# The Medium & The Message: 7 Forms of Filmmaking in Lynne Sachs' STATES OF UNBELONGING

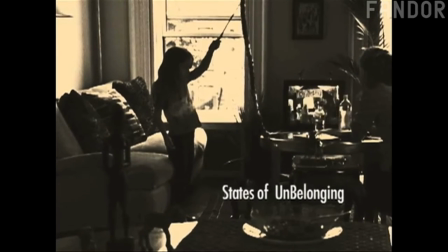Lynn Sack's documentary essay, States of Unbelonging,
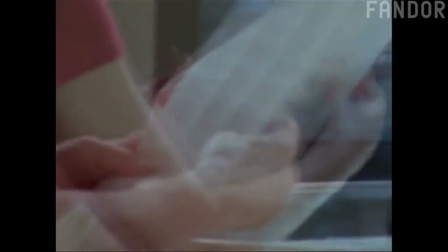addresses a tragic death in the midst of the Israeli-Palestinian conflict, using many different styles and media formats.
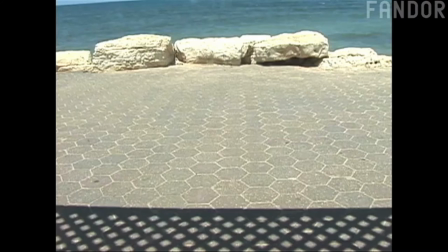Each form, whether overlapping or intercut, evokes its own emotion and serves its own purpose.
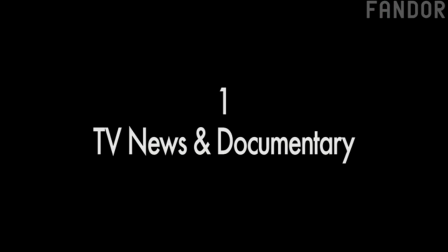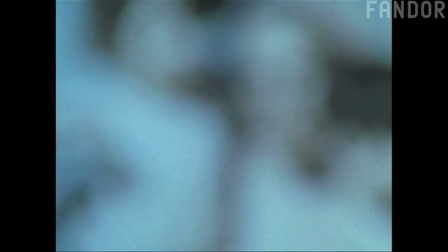The news is the least useful medium in Sack's quest for understanding. She often distorts these clips, suggesting her own alienation and fascination with the material.
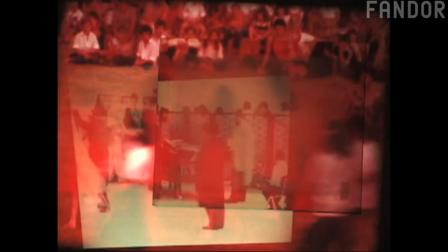Did you know that I have never been to Israel? I missed those few moments of peace.
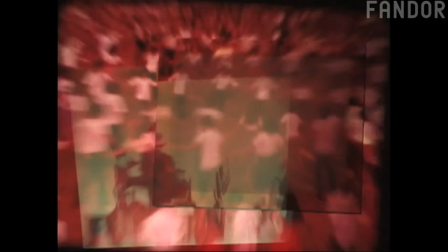One educational documentary feels like a relic from a distant past, perhaps half-imagined.
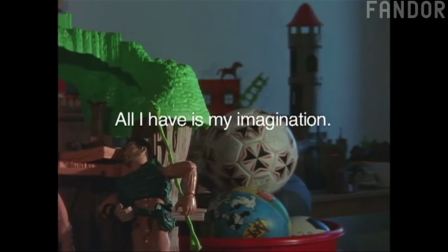As she is first drawn to the film's subject, Sax is far from the Middle East.
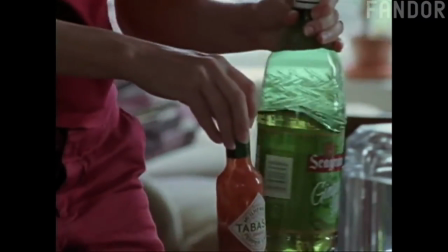Her home life in New York is presented through abstracting close-ups or long shots where her face is hidden.
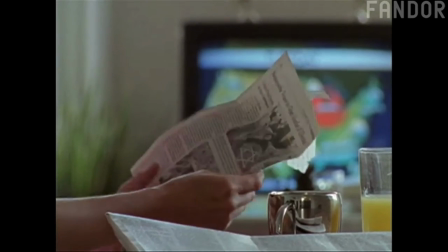This conveys a subjective sense of both distraction and absorption.
Her name was Revital Ohanyan.
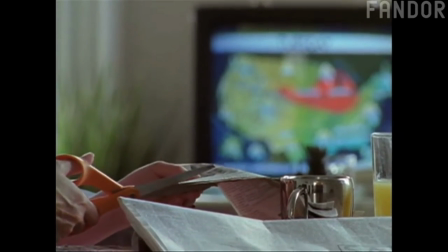She's a filmmaker, a mother, a teacher, and she was killed on a kibbutz.
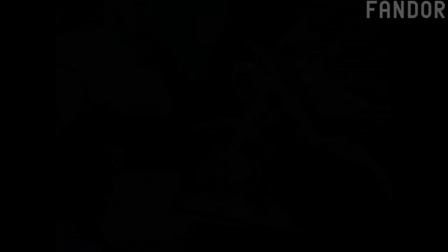The kibbutz metzer, have you heard of it? Oh yeah, it's so horrible.
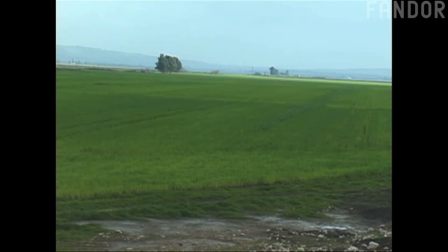On the other hand, Saxo-Israeli collaborator Nir Zatz sends her videos of serene vistas from across the sea. At first these images seem very objective, but what's missing from these frames?
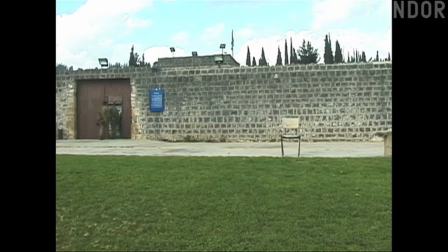The difference between the peacefulness of the images you're sending me and the hostility simmering outside the frame is so apparent to me. Are you trying to protect me, Nir?
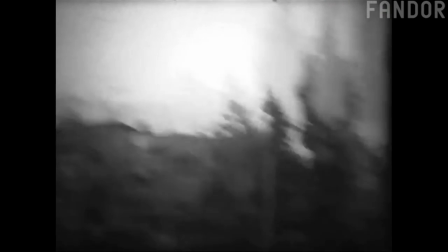I protected myself by holding the Super 8 camera in its pistol grip, transforming it into an Uzi machine gun.
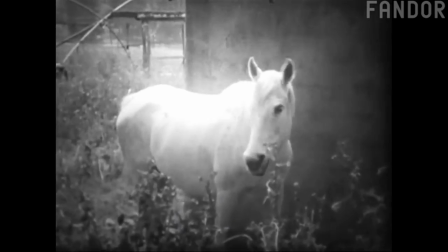When Zatz visits the community where Revitalo Hanya lived and died,
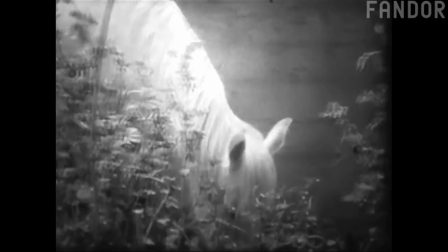his Super 8 footage seems both more mysterious and more personal, suggesting elusive inner life rather than outer form.
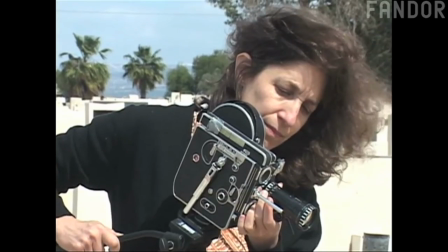We only see Zatz and Sachs' faces as they prepare to shoot on film.
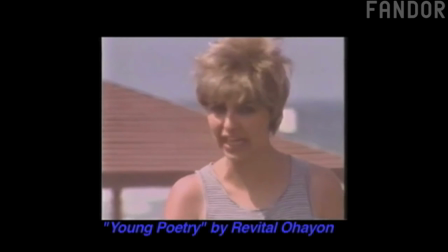As Sachs moves further into Ohania's world, she introduces us to her fellow filmmakers' work.
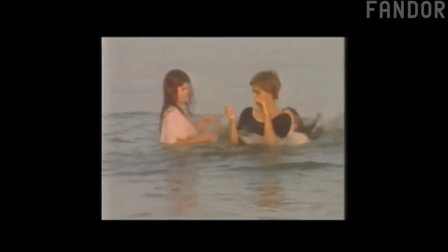These fictional narratives offer concrete material from Ohania's life, but also exhibit an open and ambiguous quality. movies will not give an answer,
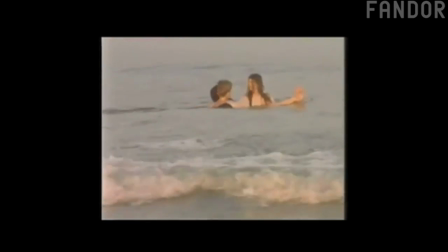but will make you put a question mark in the right places.
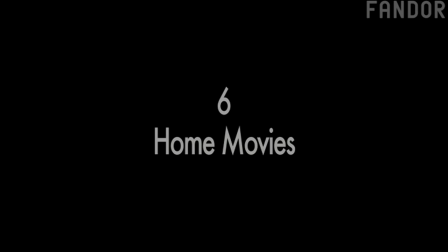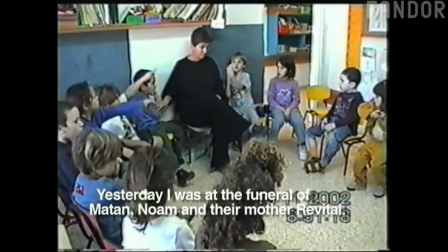The casual recordings from the classroom are close to the physical event, but somehow far from its essence.
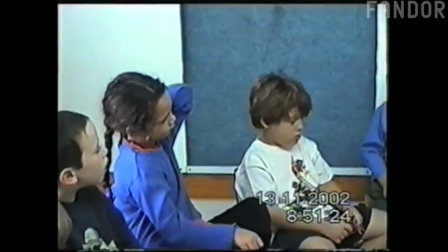Note the contrast between this raw, unfiltered found footage and images carefully composed for Saks' film.
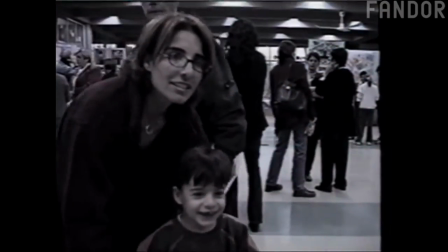Finally, she shows us Ohanya herself.
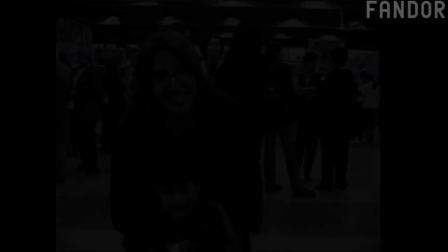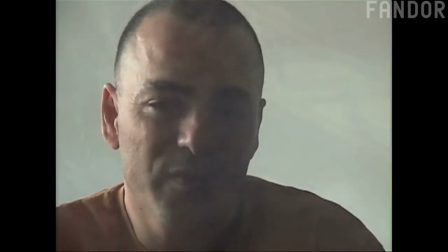The power of SAC's most conventional strategy builds on this multimedia foundation.
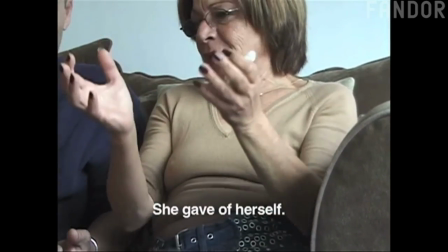After considering the tragedy from many angles and through many different filters, for me this was the moment when the awful reality hit home.
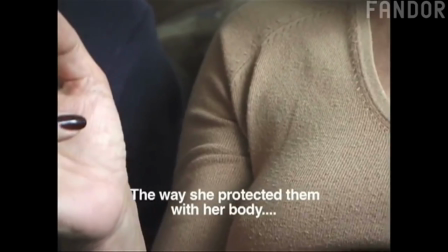This is one of the most important things that she was born with her children.
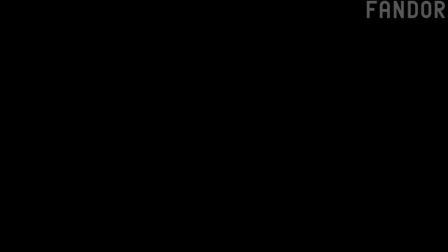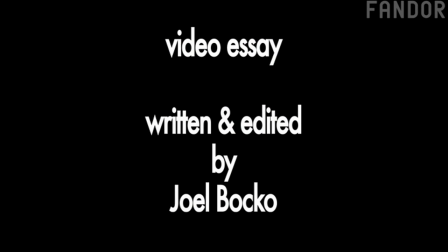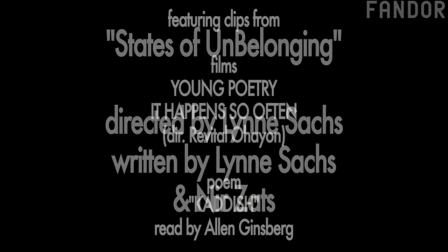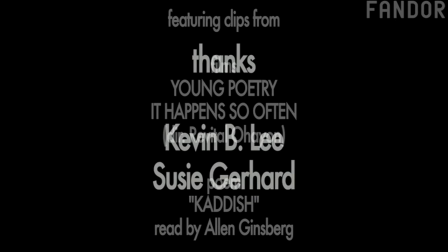and help death with that one.